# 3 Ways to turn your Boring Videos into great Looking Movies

This is the most complex scene of them all, since we are shooting into a mirror to get the reflection as the highlight, but also the subject itself into the scene.
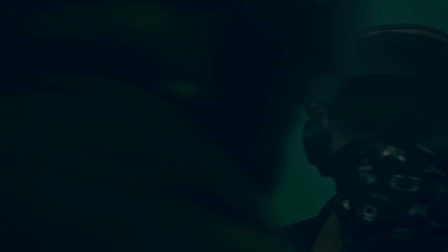276s
I close the outside lights off and only use artificial light to have enough control over the scene.
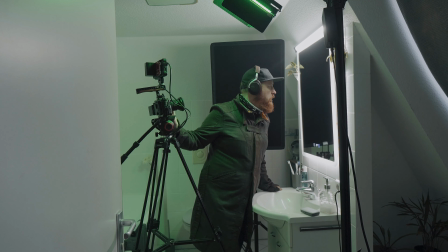For this, I'm actually only using 2 lights in total. As the main color splash in this scene, the Pixel P80 is used to drench the background as well as part of the subject into a greenish color tone like the Matrix.
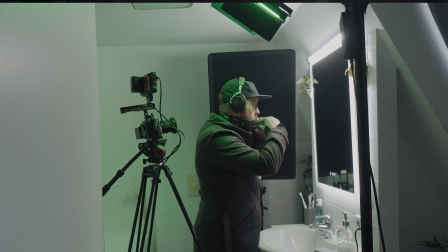301s
It's hanging on the boom arm above the subject and camera, and the barn doors help to keep the spread of the color in check. And as the main light to create this uneasy bathroom feeling,
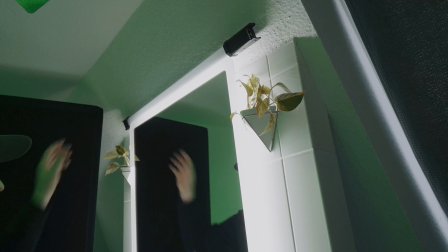311s
I'm using the Godox TL60 tube light above the mirror to act as a broken light bulb with one of its built-in flickering effects. Since the mirror is reflecting quite a lot of lights, I also introduced a black flag into the scene to control the highlights and the contrast of the main subject.
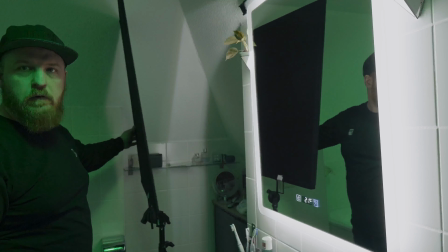328s
Black flags are a great tool to remove and control lights in many different scenarios, and sometime this year I will add a more detailed video on this subject to this channel. Here is the final scene.
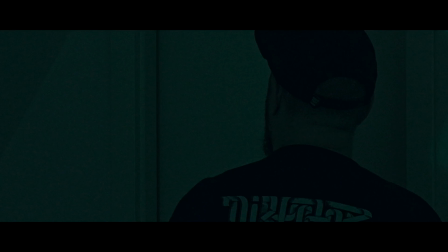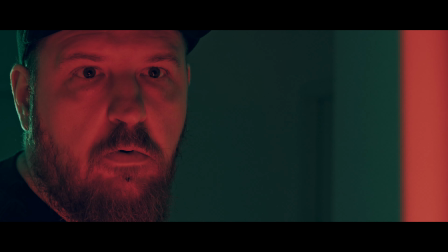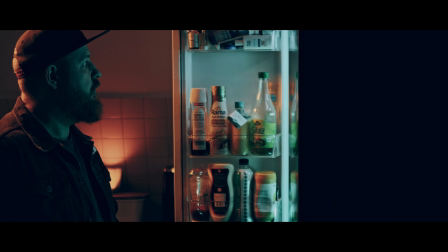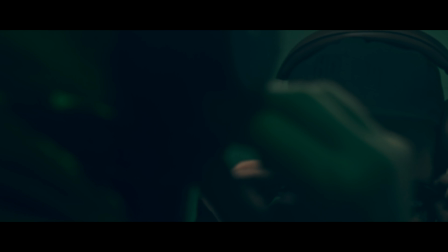I hope this helped you get a better grip on how to light in different scenarios and why you actually need RGB lights for filmmaking in particular. If you have any questions or want to see more on this topic, then please comment down below. I'm always looking for more input. As always, my name is Leech and I'm off writing the next scripts. If you enjoyed this video, then make sure to subscribe to this channel. There are plenty more of this type of content and many other things available for you to watch. Have a great day, see you around and goodbye.